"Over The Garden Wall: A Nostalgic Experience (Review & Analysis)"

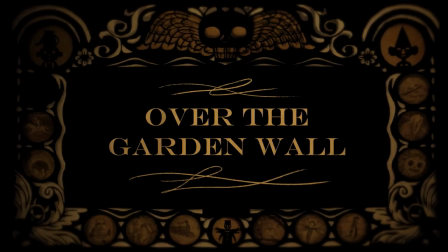0s
When I recently re-watched Over the Garden Wall, it was an extremely nostalgic experience for me.
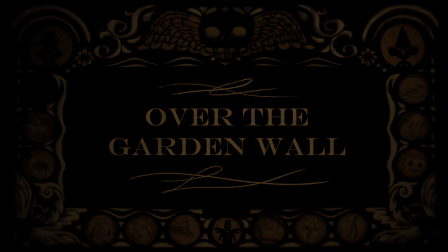5s
Not only because it's been around six years since I've watched the series,
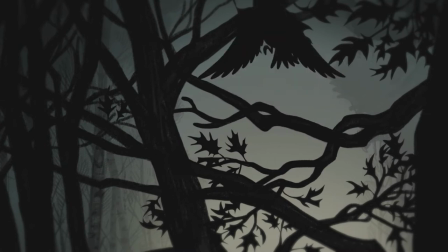8s
but also because the atmosphere of the unknown is constantly radiating with a sort of nostalgic energy, for lack of a better term.
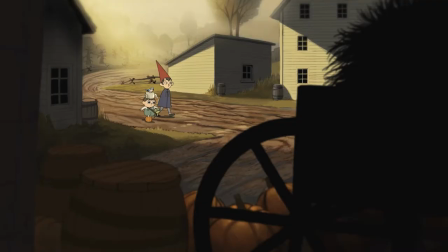14s
When watching Over the Garden Wall, you're almost definitely going to pick up on a lot of references to early America, such as the fairy or the gristmill.
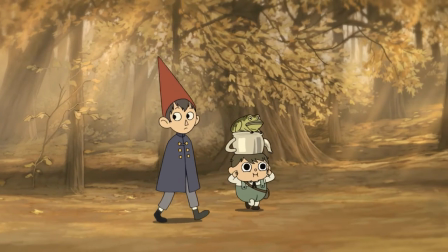21s
However, there's a lot more about the show that gives it its nostalgic tone. First off, there are so many characters who have a longing for their past or a fear of their future.
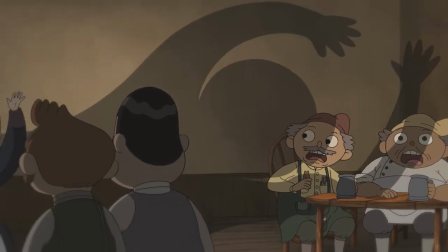30s
But while the idea of nostalgia is both implemented in the character drama and the setting of the show, it's also implemented in the creative process by which the show was made.
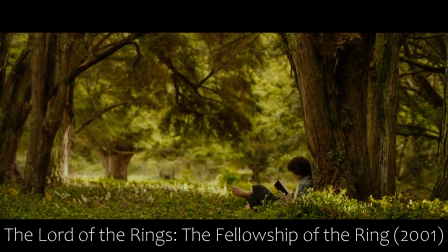38s
A lot of the voice actors have played major roles in blockbusters, but haven't really appeared much recently. And whether that aspect was intentional when casting these actors or not, either way it affected my experience.
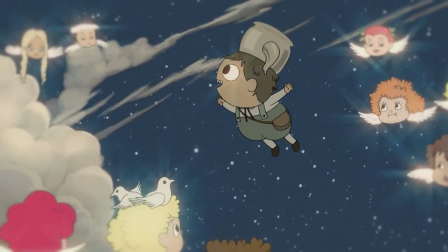49s
And the animation style is reminiscent of Rubber Hose and Hanna-Barbera animation.
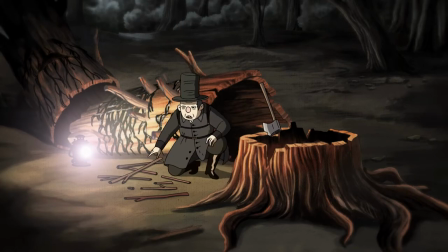53s
Sometimes the series subtly displays inspiration from these animation styles using modern animation techniques, such as the way they have large,
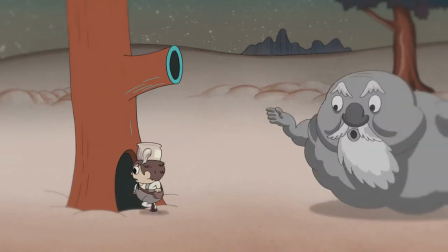60s
round eyes with no irises, but there are also blatant references to all sorts of classical material,
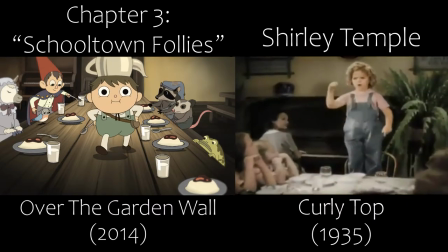65s
both animation and live action, both visually and audibly.
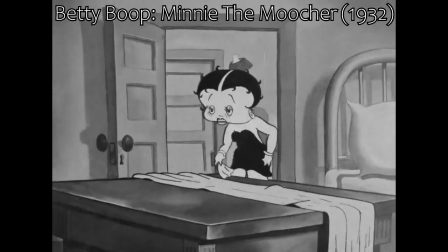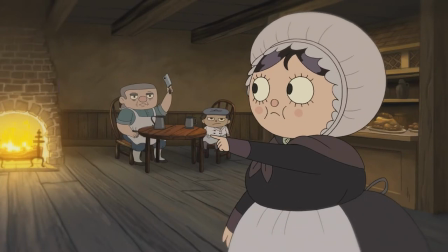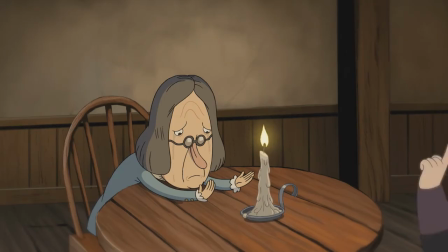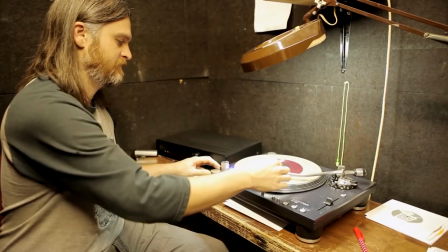84s
And on the topic of sound, the original soundtrack is undeniably supposed to be reminiscent of the past,
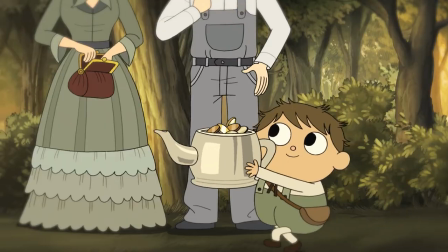90s
using a huge variety of old musical styles, and even using Latin in a track.
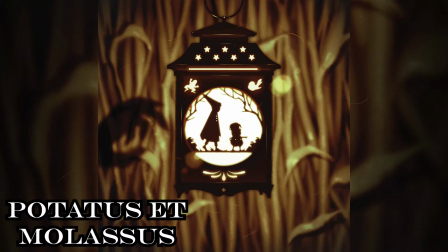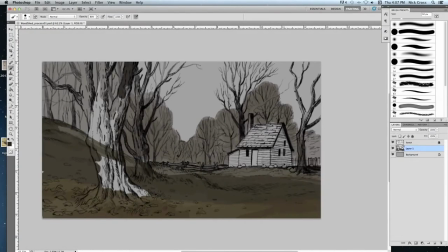103s
While the series is animated digitally rather than using cells and paintings, it's definitely a homage to other methods of animation,
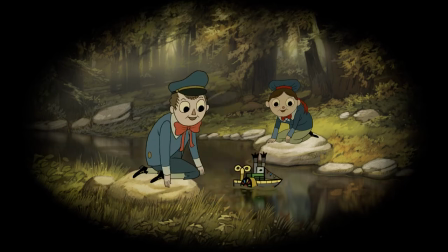109s
with simple cartoony-looking characters on top of backgrounds that are made to imitate watercolors and pastels.
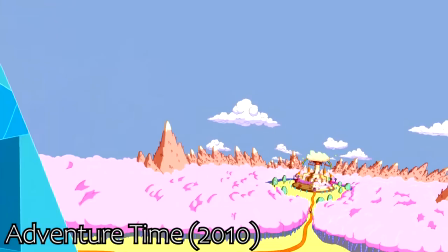115s
The color palette in general is much darker than most other animated shows being made at this period of time. However, the clearest example of this series' attachment to the past is in this interview with series creator Pat McHale. I grew up in New Jersey, and the seasons that happened over there were something that when I came out to California, I started missing more and more, and I didn't really expect to.
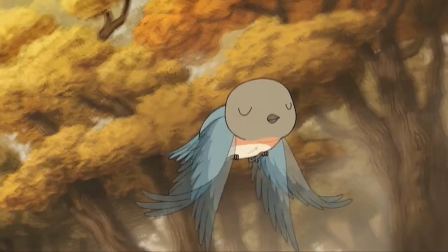134s
So the show has like a fall theme that kind of goes to winter as it changes. This interview to me makes it clear that a sense of nostalgia was a huge part of the show's inception.
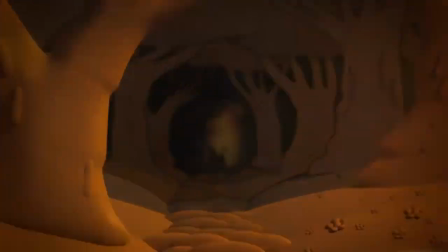143s
And after all of my examples, you can probably tell that I believe that that idea of nostalgia continued to persist as a prevalent aspect of the show during its entire production.
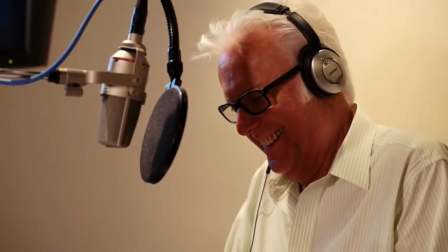151s
At its core, I believe Over the Garden Wall is about nostalgia. It was the most important part of the series to me on my recent rewatch. I'm Michaelman2000, and this is my video on...
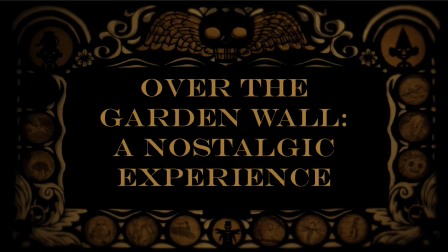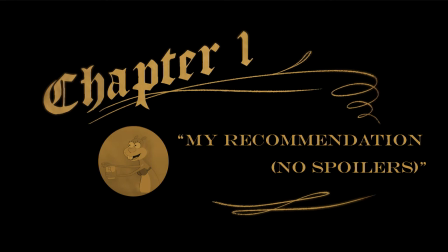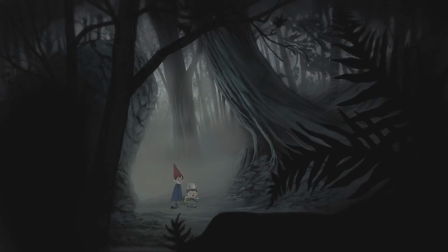175s
I think Over the Garden Wall is one of the most memorable and unique shows I've ever seen. I mean, after seven whole years, I'm still motivated to rewatch it.
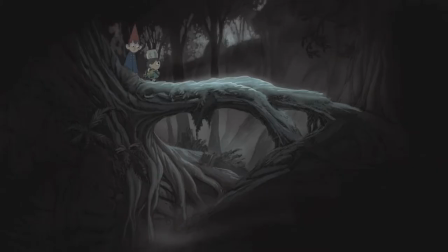183s
I don't really watch many animated shows, but for some reason, this one really stuck with me.
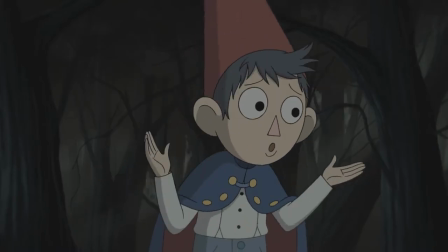187s
It feels like a classic made decades ago, with some great character arcs, a lot of clever setups and payoffs, and it's all structured very well.
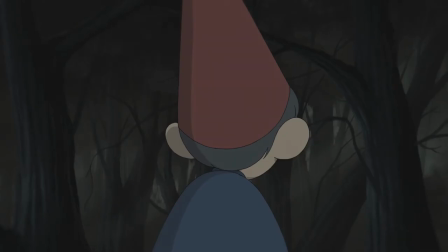195s
The entire series is only 10 episodes long, and each one is only around 11 minutes, and I think the fact that the show is so brief makes the story feel extremely concise.
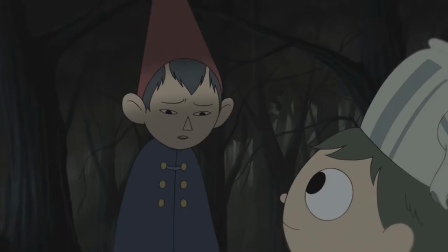203s
From the beginning of the show, it's so easy to become engaged, because it's all very mysterious and atmospheric.
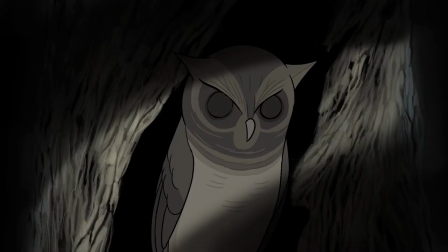208s
The series starts off with two brothers, Wharton Gregg, Lost in the Woods, which is referred to as The Unknown.
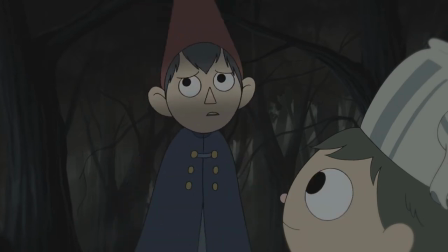213s
It's an extremely clever place to start to show off. You don't know where these characters are, how they got there, when this takes place, and how similar it is to reality.
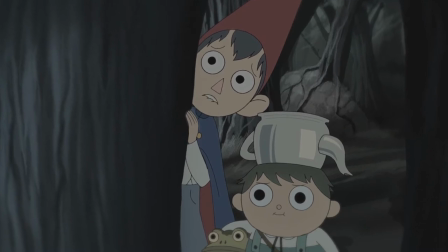221s
It's a very appropriate way to withhold information from the audience, since it helps you understand what the characters are going through, because they're lost and confused too.
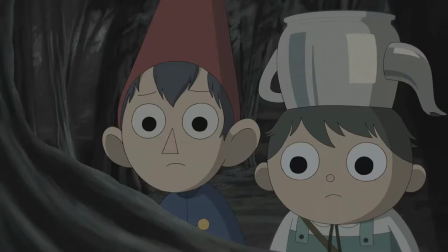229s
And that kind of mystery keeps the audience engaged. The series is full of instances like this where information is given in order to maximize impact.
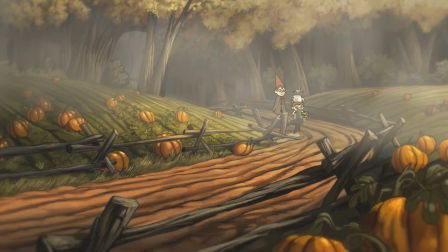237s
I feel like making this show only 10 episodes long was a pretty great choice, since every Every episode is pretty self-contained, and they work as little vignettes along Wharton Gregg's journey.
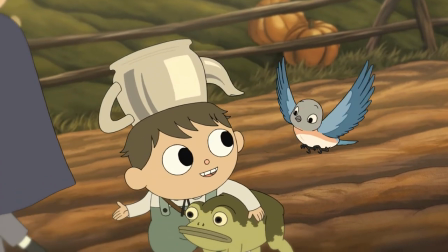247s
And there's another reason that I'll talk about in the spoiler section of this video. Another thing I want to mention is the animation.
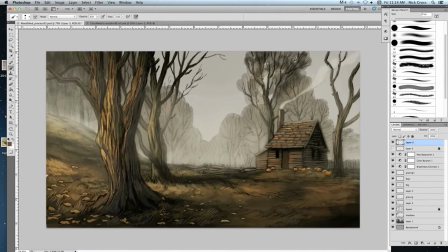253s
The backgrounds look great. The digital renditions make very convincing paintings and animation styles, and a lot of it just looks gorgeous.
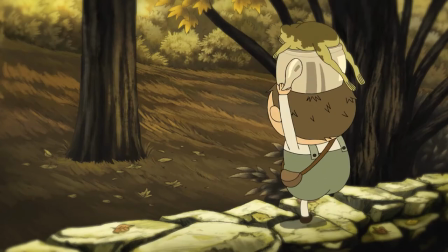260s
Like this shot in episode 2. That looks great! How do you even do that? Another thing about the animation that's great is the character designs, specifically of Wharton Gregg.
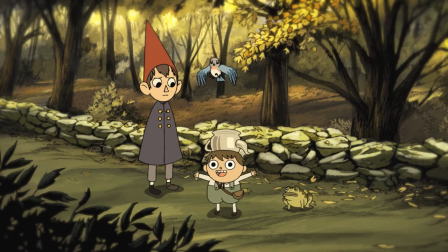269s
And what makes them great is actually pretty simple. It's their shapes.
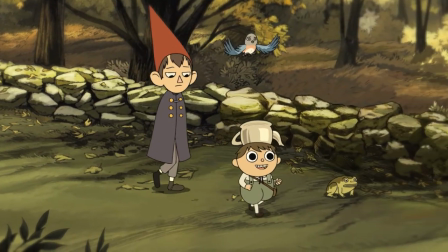273s
A lot of the time animators will try to make major characters look more memorable by giving them unique shapes.
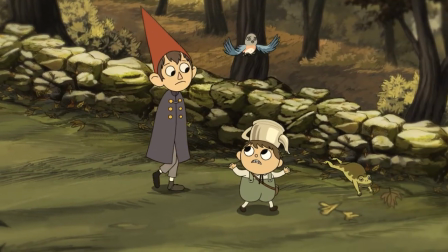279s
And I think if animators are able to do this successfully, then that probably means they did a pretty good job.
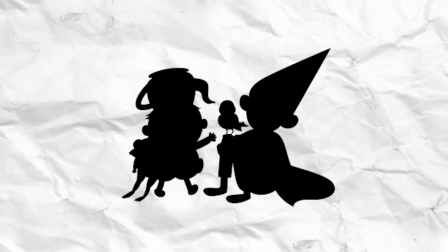285s
One way you can tell is if you make the characters silhouettes. I would be able to tell which characters these are after not seeing the show for 7 years just by seeing the silhouettes.
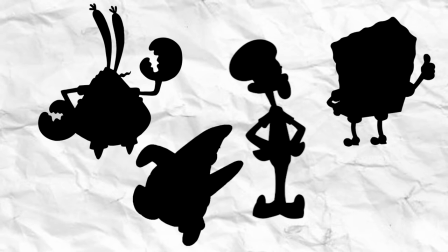294s
Let's try this out with some other animated characters. You know what show these characters are from just by looking at their shapes. and you can differentiate which character is which.
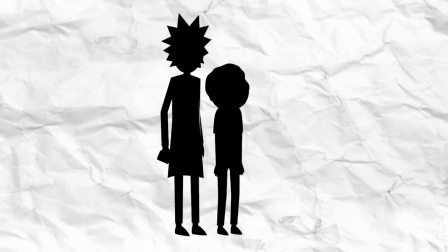303s
You can do the same with these four characters, and this group, or these two. I think these are all examples of great character designs.
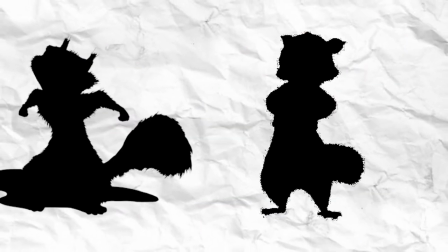311s
Now how about these guys? Can you tell which movies these guys are from? Yeah, I kinda doubt it.
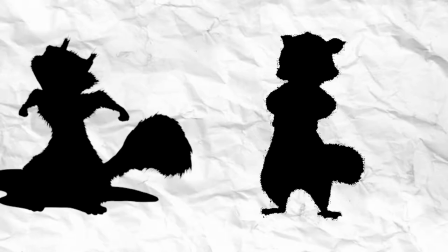316s
I would not be able to tell which one of these three movies these characters are from, because their designs aren't unique, or stylish, or memorable in any way.
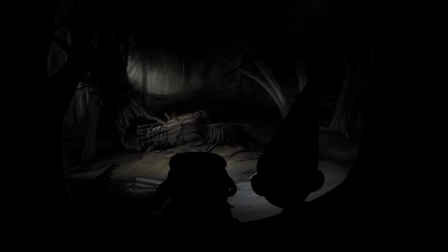324s
Another thing that's great about the designs of Wart and Gregg is how you're able to understand everything you need to about these characters just by looking at them.
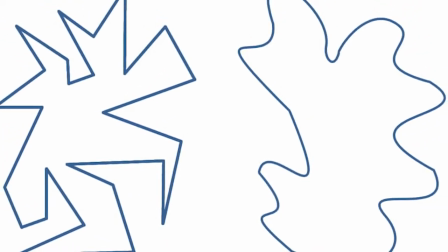331s
Humans instinctively find things that are more round to be more appealing and things that are sharper to be more unappealing.
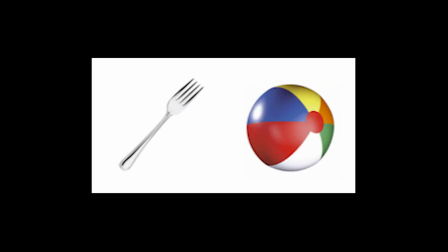337s
It's a natural instinct we've evolved to have, that way we avoid sharper objects that could be dangerous to us.
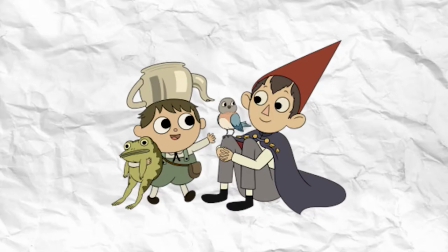343s
You can see how this is used in the character designs and their hats.
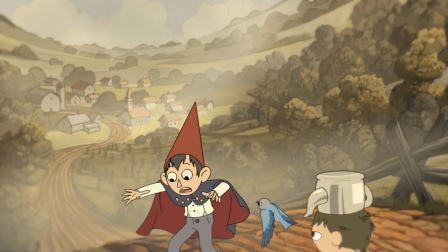347s
Greg has a curvy, more rounded hat to look more friendly and appealing, while Wart has a much more pointy red hat.
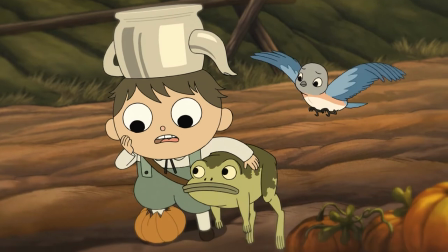353s
That's another thing about the character designs of Wart and Greg is how they're colored. Wart is wearing more muted, darker tones, while Greg is wearing lighter, brighter tones.
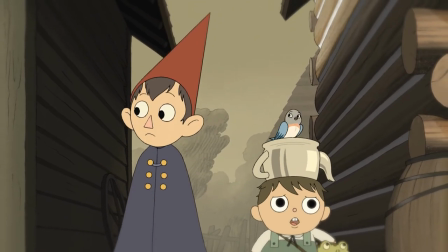362s
I also think it was a clever choice to have Wart wear a cape because it shows he's a more nervous, insecure character who isn't as willing to open up as Greg is.
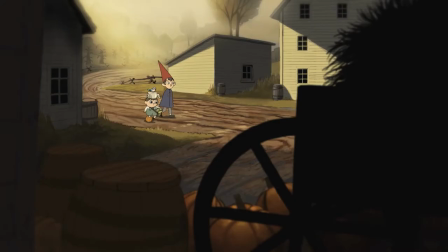370s
There's a relatively clever twist at the end that reveals why they're wearing these clothes.
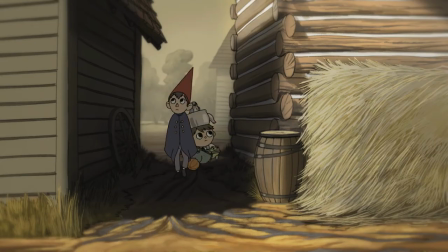375s
I say relatively because I thought it was kind of a cheap way to make these characters' origins a bit more inconspicuous,
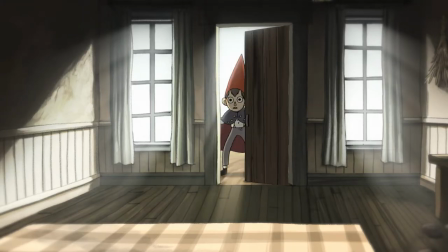380s
but whatever, I'm glad they're wearing these outfits and I think it fits their characters much better than just normal clothes or something.
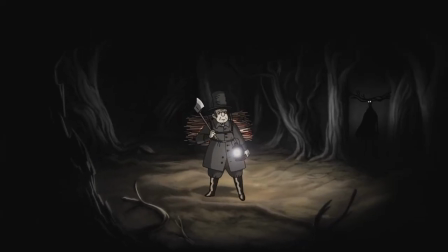385s
Also, on the topic of character design, the villain in the show has one of the greatest character designs I have ever seen.
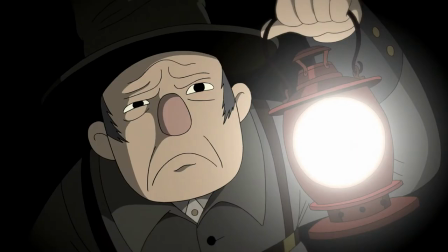391s
It takes the whole silhouette thing to another level.
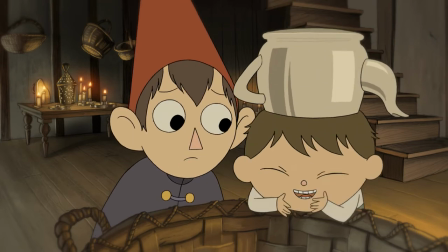394s
Another thing I want to mention in the non-spoiler section of this video is the character relationships, and the best comedy in the show is derived from the relationships of characters.
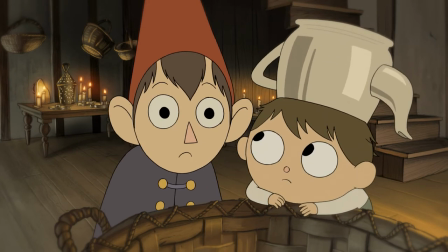402s
The contrast between Wart and Greg is great.
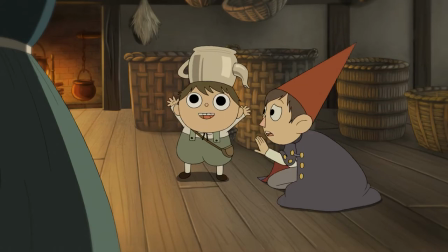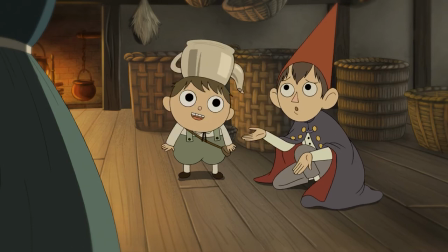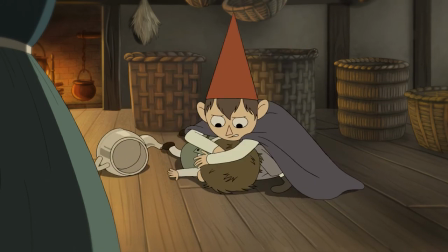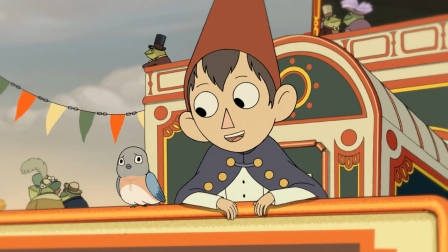423s
And the evolution of the relationship between Wart and Beatrix is one of my favorite things about this show, and I think it's handled in a much more mature way than most shows like this.
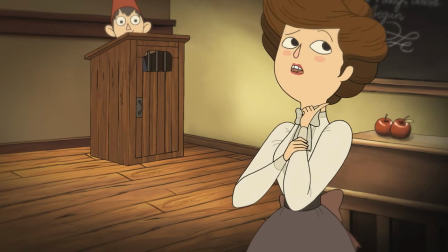431s
It's also really hilarious how much they hate each other at the start.
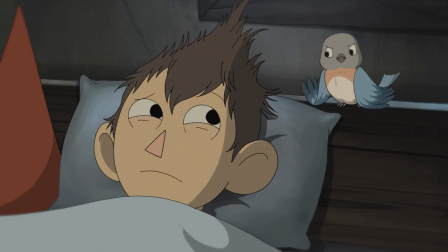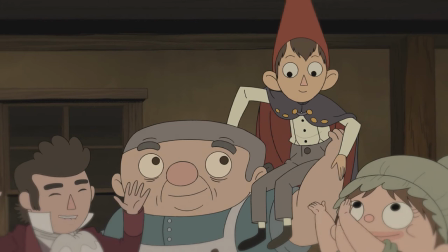445s
I think one of the ways you can tell a great episode from a weaker one is how well the newly introduced characters bounce off the protagonists.
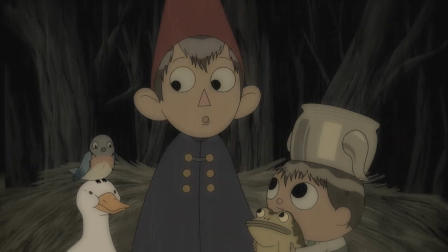452s
Also while we're on the topic of character relationships, we should probably talk about the lack of a character relationship The Woodsman has and how telling that is.
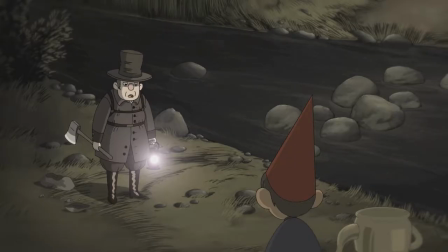460s
The Woodsman doesn't really talk to any other characters than Wharton Gregg, and he only talks to them for a little bit. He's consumed by his work, and because of that he isolates himself from other people. Is there anything else that's great about the show that I can mention in the spoiler-free part of this video?
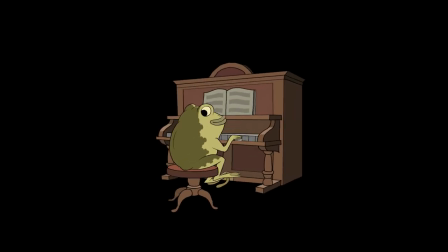474s
The music! Obviously I can't show much of it in this video, but the song that starts the show off and the one that caps it are both very similar and they're both fantastic.
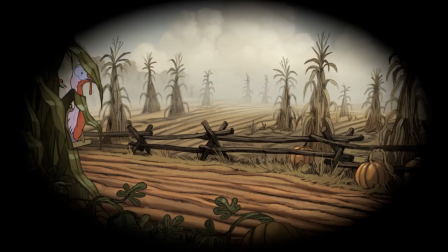482s
Also the one that starts and the one that ends episode 9 are two of my personal favorites.
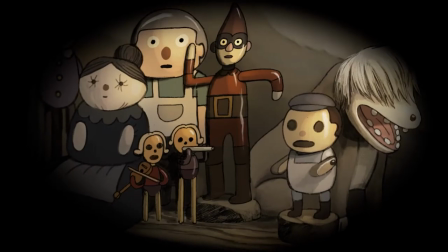487s
Another thing I like about the show is all the foreshadowing and all the little details, such as the way every episode starts off with the sound of a train.